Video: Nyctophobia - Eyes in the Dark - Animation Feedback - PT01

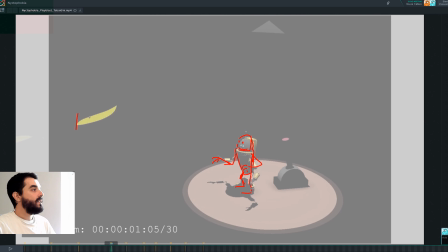(3:57)
Imagine that we are in a big, we are watching this on a big screen and this eye can easily be two or three meters wide so now all of a sudden the audience is tracking two three meters wide of an eye traveling from left to right screen they are not going to see
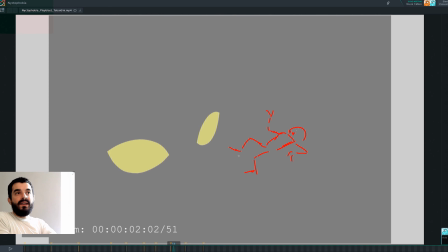(4:12)
this little guy moving a tiny bit there they are not going to notice that as much so i think you want to direct the audience and the best way to direct the
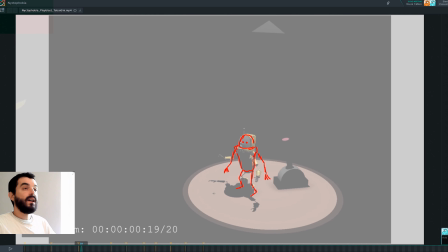(4:20)
audience in my opinion here is to to have maybe first the guy looking for the monster then the eyes opening here. They don't travel as much. They just open and travel a bit so that we know they're there. Once they open and they are there,
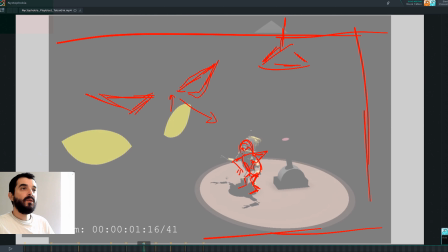(4:36)
they can maybe start traveling towards the robot and that's when the robot reacts or the robot reacts and the eyes travel towards it. I think maybe it's better if the eyes travel towards it and the robot reacts. I wouldn't have everything happening at the same time. I don't think that's very efficient from a storytelling point of view.
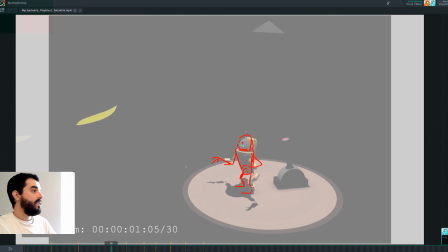(4:54)
Then for the reaction of the robot I would make sure that the robot is definitely looking in the direction of the big eyes right now the robot is looking somewhere at somewhere which is somewhere over here I think in this area but not really at the eyes so he's not really looking at
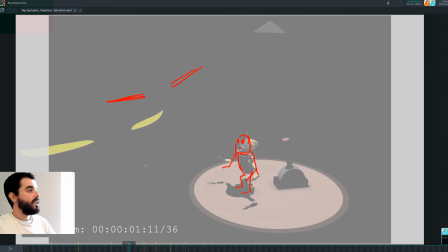(5:11)
the eyes there so you really need that robot to be focused on the eyes so we probably want to have first a reaction that we see on the robot face and a bit of the body and then what we want to do is we want an anticipation in which we compress down and
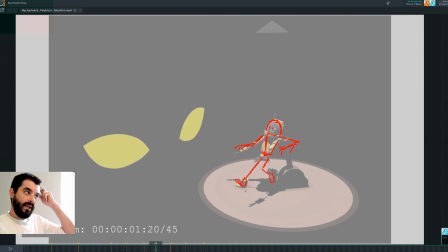(5:25)
we squash sideways. And then we have this pose that you already made that maybe for which maybe you could have the arms take part in the action, because right now this arm is straight down there, probably because of the IK controller being left behind rather than the pose you wanted to have in the first place.
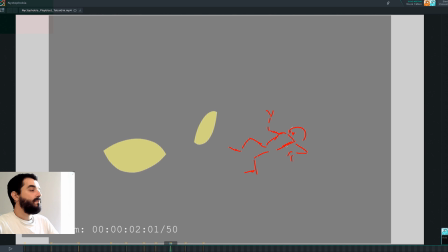(5:41)
And then remember in the next pose, you want the robot to still fly. You still want to animate the robot flying back, even if we don't see it, because then we'll give you the transition. Right now you see that we can clearly see this foot translating to the back and it's not taking an action in anything it's just probably the master translating to the back there.
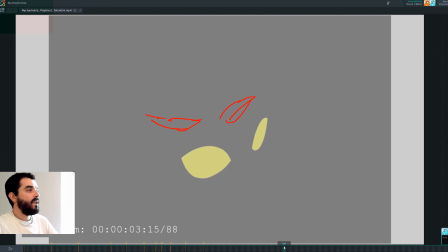(6:00)
Then you can as I said you can switch the light on there and then you can go straight into the
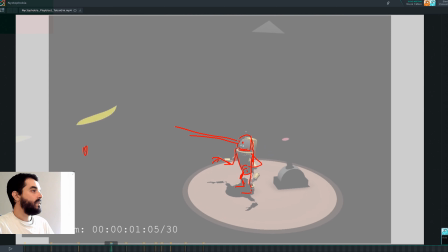(6:05)
routine of looking for the monster there which would give the character a lot more story if you think of it. Of course you need a design for the lamp you need a design for the lever because there is no design in there. I wonder if if it wouldn't be better to have maybe the left
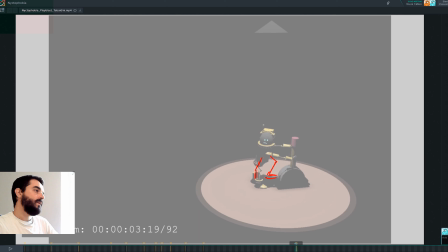(6:21)
foot in here and the right foot already sort of rotated towards camera so that the middle line of the character will be more towards the camera and this means that you can look already in the direction of the monster there
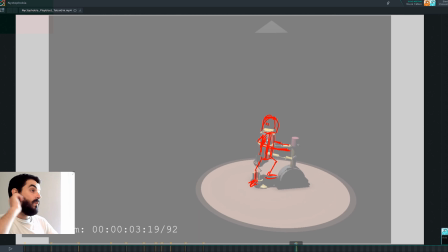(6:36)
while you pull the lever. And also remember it's a lot easier to constrain both the hands to the lever to control on the lever rather than the lever to the hands or animate the two things individually.
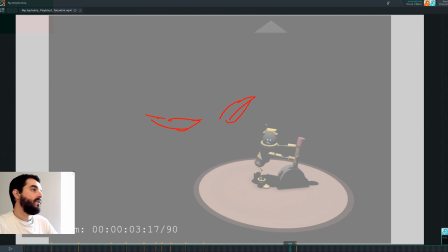(6:49)
It will stay there forever if you do animate the two things individually. So constrain the two hands to deliver there rather than the other way around. Here this is not blocking nor animation because you just are rotating the master in there. Ostensibly one leg will move before the other and it will be a step so you need to make a step in there.
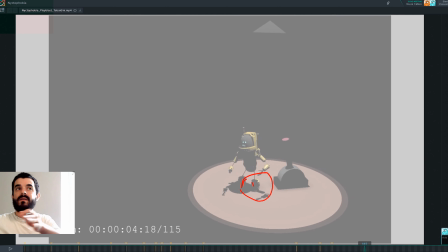(7:08)
And as you rotate you want to look around. Right now you're just linearly interpolating there which, you know, it's a bit too simple. I think you need a bit more detail there for this to work. But as I said, you can just finish the rotation here and then loop into the guy looking around again.
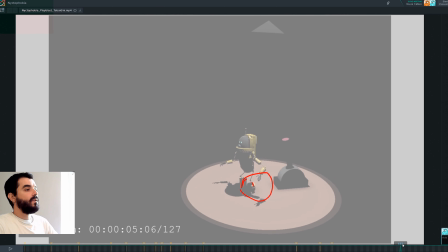(7:25)
So you don't need to stay there for so long and look around in this area of the animation, in my opinion. I think you can possibly, you can finish your animation at around 1.16, 1.23 or so, and I think it will still work. And that's it. So you're missing the key poses there and you tend to,
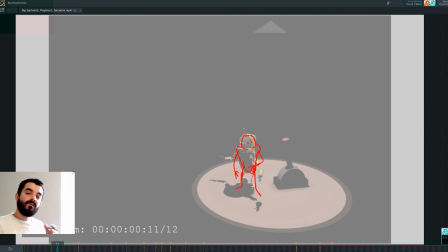(7:43)
it looks a bit like you have the poses and then you're just going linearly from one another, but really you have to hold the poses so that we can read them. Otherwise, it's a bit too fast. And that's it. Have fun.